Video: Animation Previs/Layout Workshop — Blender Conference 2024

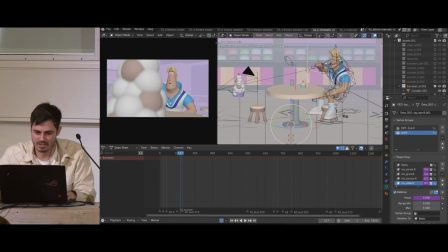36:14 I went with a slightly narrower lens, I think 60 or something, and this is, yeah, this was another thing, like, do you actually just cover him and then you have like a, like, coming from behind?
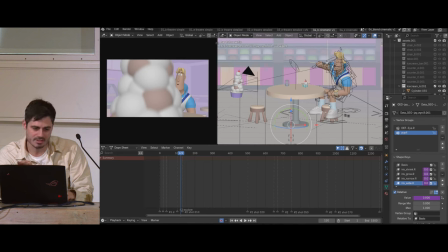36:27 And I thought, you know what, maybe that's kind of funny. And then I was like, you know what, I'm just gonna go for this this I think uh checks all the boxes to a certain degree is there's a compromise everywhere of course and then you cut the got the reverse by the way I just want to show you in three dimensions uh that
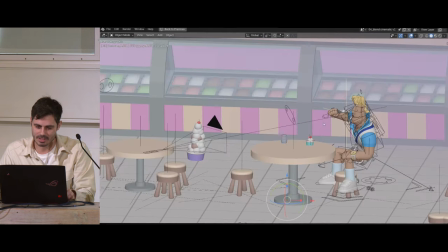36:42 ice cream is not on that table at all like I don't know if you're noticing this but you know so you have this shot and it's like yeah it's
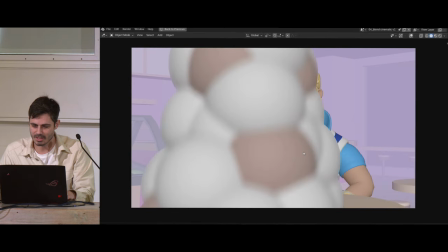36:50 totally plausible the thing you know the thing he's there and it plonks down and he's like what but uh in actuality it's like way
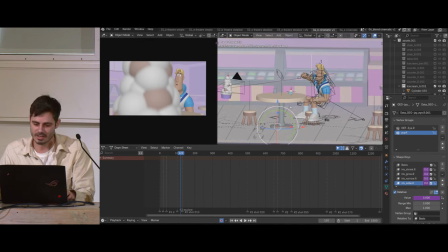36:57 off the table that table is a different size now because i've had i had to like try to cheat it so it would kind of fit that frame better and give plausibility uh he's not he's in the air i don't like it's all over the place but as long as it's being conveyed properly and it's plausible in the shot i'm happy um
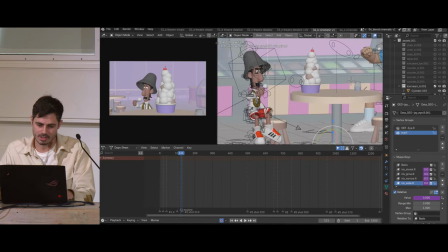37:16 similar stuff going on the reversal uh with jay who's kind of hovering off the ground and I even this is I swapped out the ice cream because this
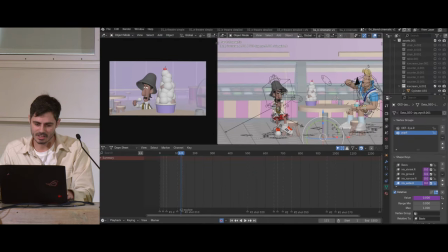37:26 is the previous one here because I want to accentuate just how tall and big it should be it should be higher than his head this is where character design can like shoot you in the leg also because his head is already enormous in length in like height so yeah sometimes you that's
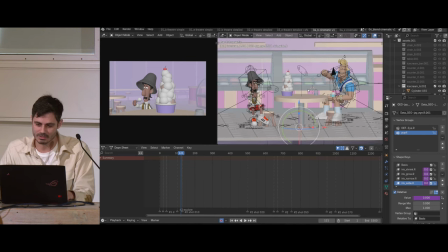37:45 when the troubleshooting really kicks in when you have designs you have to work around them or with them uh trying out different uh lens choices and then what would the reversal be something like this perhaps and then we got the two shot and then you know does this work or i'm not a
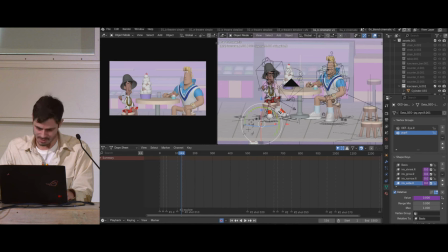38:04 huge fan of how it cuts their legs i'm already trying to cheat it a little bit
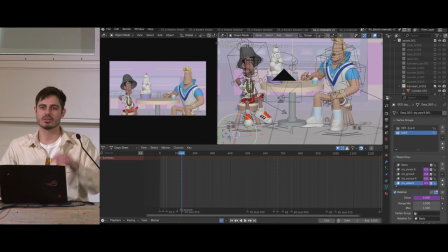38:08 you know some stuff is hovering off the ground and i'm trying to you know i'm also like stretching them slightly to try to like see if I can fake some stuff and I tried another version where what if I cut it a little bit higher and in that case I'm squishing them together also as you might notice so everything is
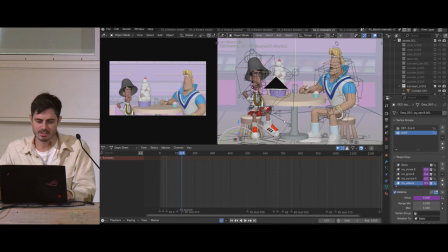38:27 malleable as you craft these things as long as you're within reason and plausibility
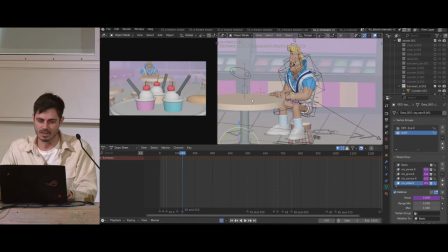38:34 let's see yeah so this is kind of where I ended up with and they and you know I won't necessarily bore you guys like so some of these shots that I that I did now for this you know are by the way
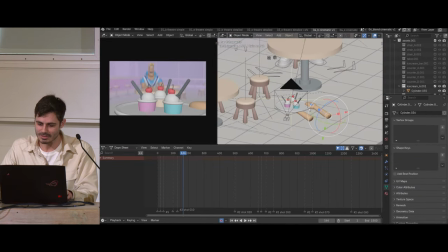38:48 amazing modeling work and whatnot I for for this tray it just you know slapped the
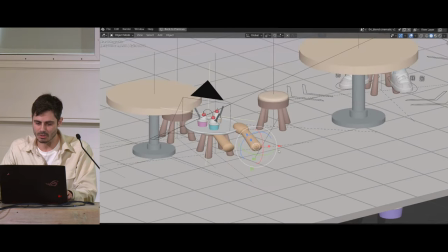38:56 thing together and that kind of feels like arms I guess and then the noise modifier on it so it kind of goes there but you know inside
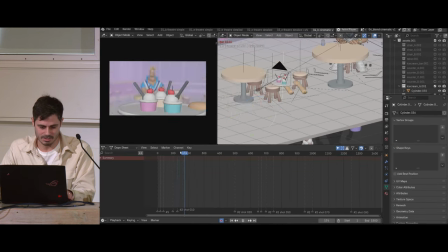39:04 the shot itself it's not too bad you know not too bad it's like playing every frame don't ever have that setting that's not a great setting I don't
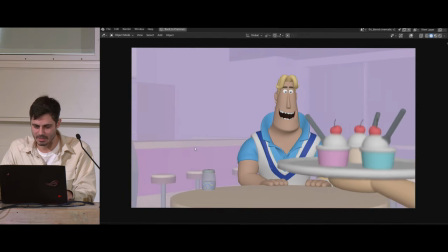39:13 like that there we go now it's actually giving you a sensation of timing uh you know just to give you a slight note on on
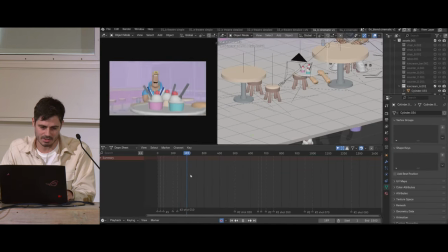39:21 making something like this like this kind of handoff obviously I'm using also um uh like a focal pull going on there uh but one one of the most annoying things was finding like because there's like moving everything
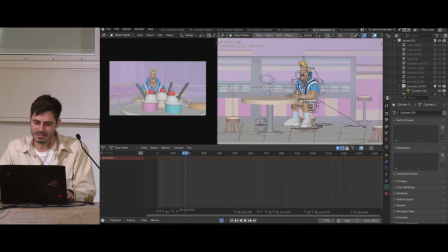39:37 is malleable right and i i already faked uh rex to be at a certain height and whatnot so i'm cheating him a lot but then uh this tray needed to not reveal my cheat so uh making sure that it like covers those damn feet hovering from the
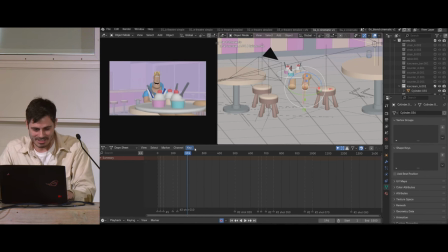39:54 air like you know there's a lot of these like spinning plates that you're doing to just make it just right so you kind of get away with it um i hated that uh that um that shaker uh because i found out as i
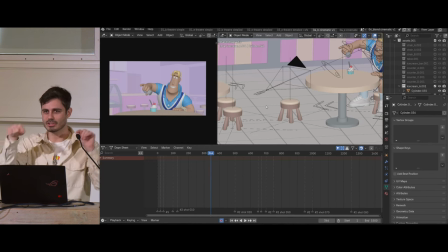40:09 was doing this version that it was like always in the way of each shot i had to like awkwardly position it so it was like kind of clipping on the table
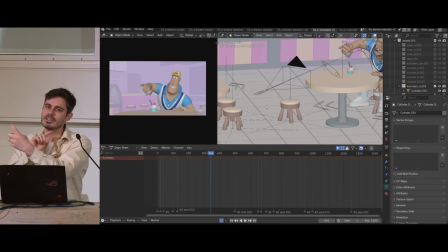40:17 and then when the table was turning it kept turning with everything and it just was really annoying to
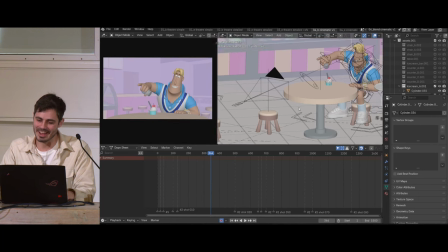40:24 me and i but i was like it's too late now i still i have it but what do I do and then I realized well it's Rex. Rex is kind of an asshole so I just made him toss it behind him and he doesn't care so it kind of works on a narrative level and the
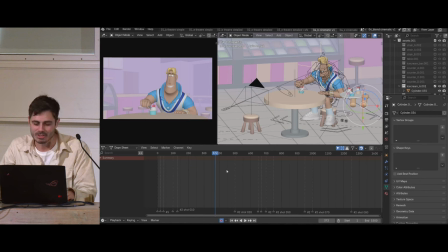40:41 kind of character he is so you know so this shot obviously had to be like kind of animated in inside this file but for shots that don't need to be because they don't have any complicated Complicated camera moves or whatnot in some cases
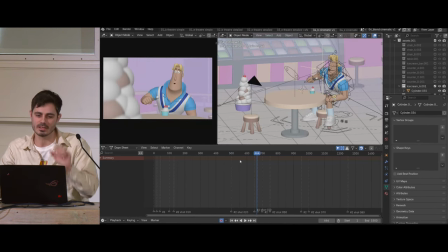40:59 It's just a singular frame or just two frames and and I wanted to show it just go right ahead for the edit for this
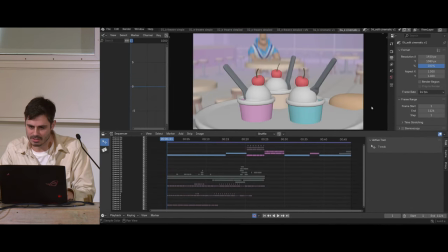41:06 So here is the edit and I can just play it to you guys
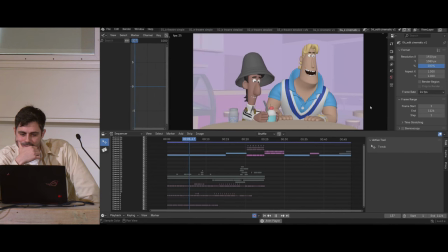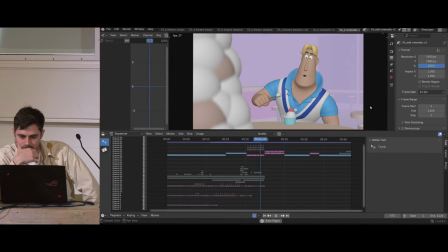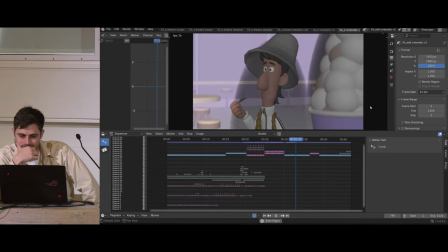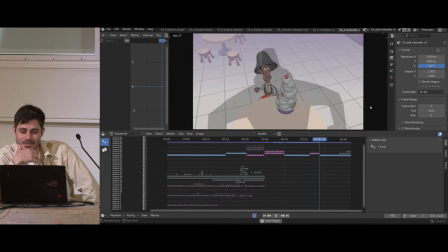41:45 That's a singular frame doesn't need to say anything more and
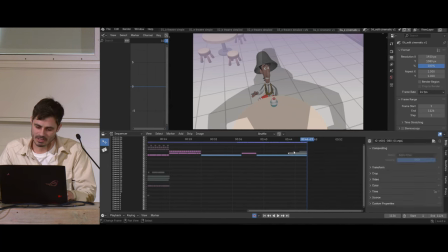41:54 I decided that this was funnier. I tried doing that other shot where, you know, you go from this and you cut to that other shot,
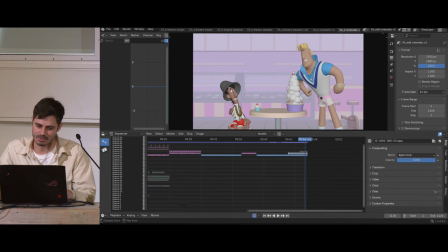42:02 but it's just not as funny and I don't like the silhouette. It always comes into a silhouette and just doesn't, he doesn't look as menacing now when you cut to the side.
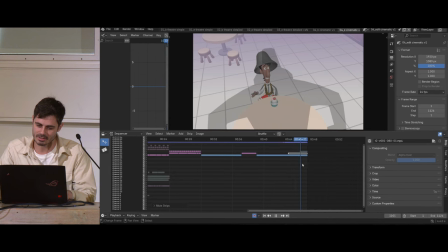42:13 So I just like the idea that, okay, you know what, it's roughly conveying the same information, but it's just putting the emphasis on he gets the small one and gives away the big one. after making this version I got you know I got some feedback from people and I realized I'm putting too much
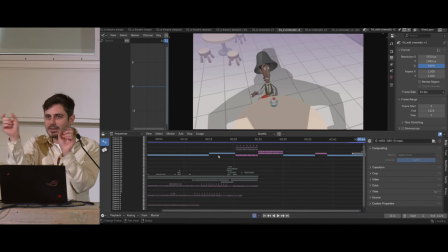42:32 emphasis on things that I find funny like there's a lot of things you can kind of milk here and there and it's just too much in general so things like you know him
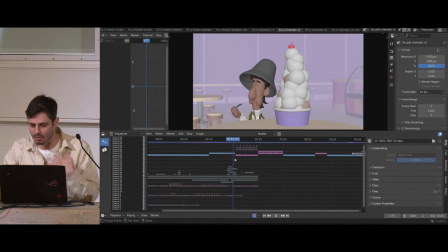42:40 like kind of a thing you know all of these things are kind of slower than they perhaps should be and so I made another
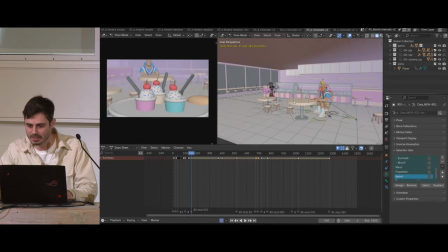42:50 version and you know I won't bore you with the details in the actual Blender thing here so
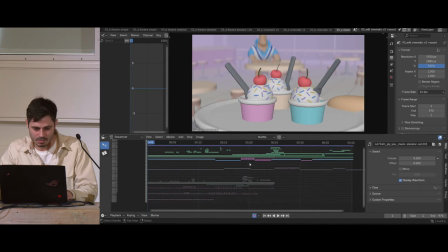42:55 I'll just go straight to the actual version of it and you'll you'll notice some changes this should have sound but it doesn't so I'm sorry the sound consists of like awkward elevator music in the backdrop and you know obviously like little things getting enhanced so like him throwing the shaker
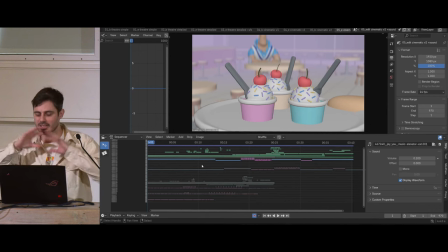43:13 you hear glass shattering behind it fills out the scene a lot of course. So here we're playing it.
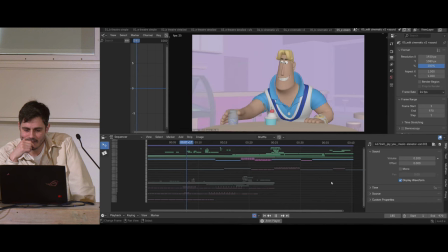It's a bit faster. And here I was getting annoyed with the fact that when we cut to that reversal, we have two things. I'll talk about it in a bit.
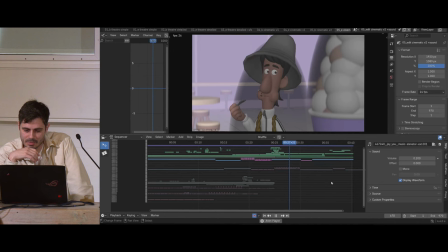43:44 My very old computer is barely keeping up with the caching here.
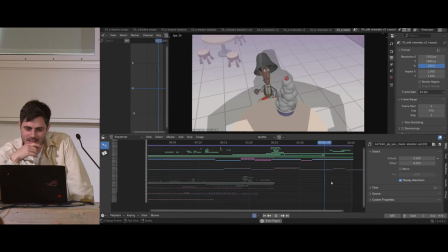Okay, relatively simple.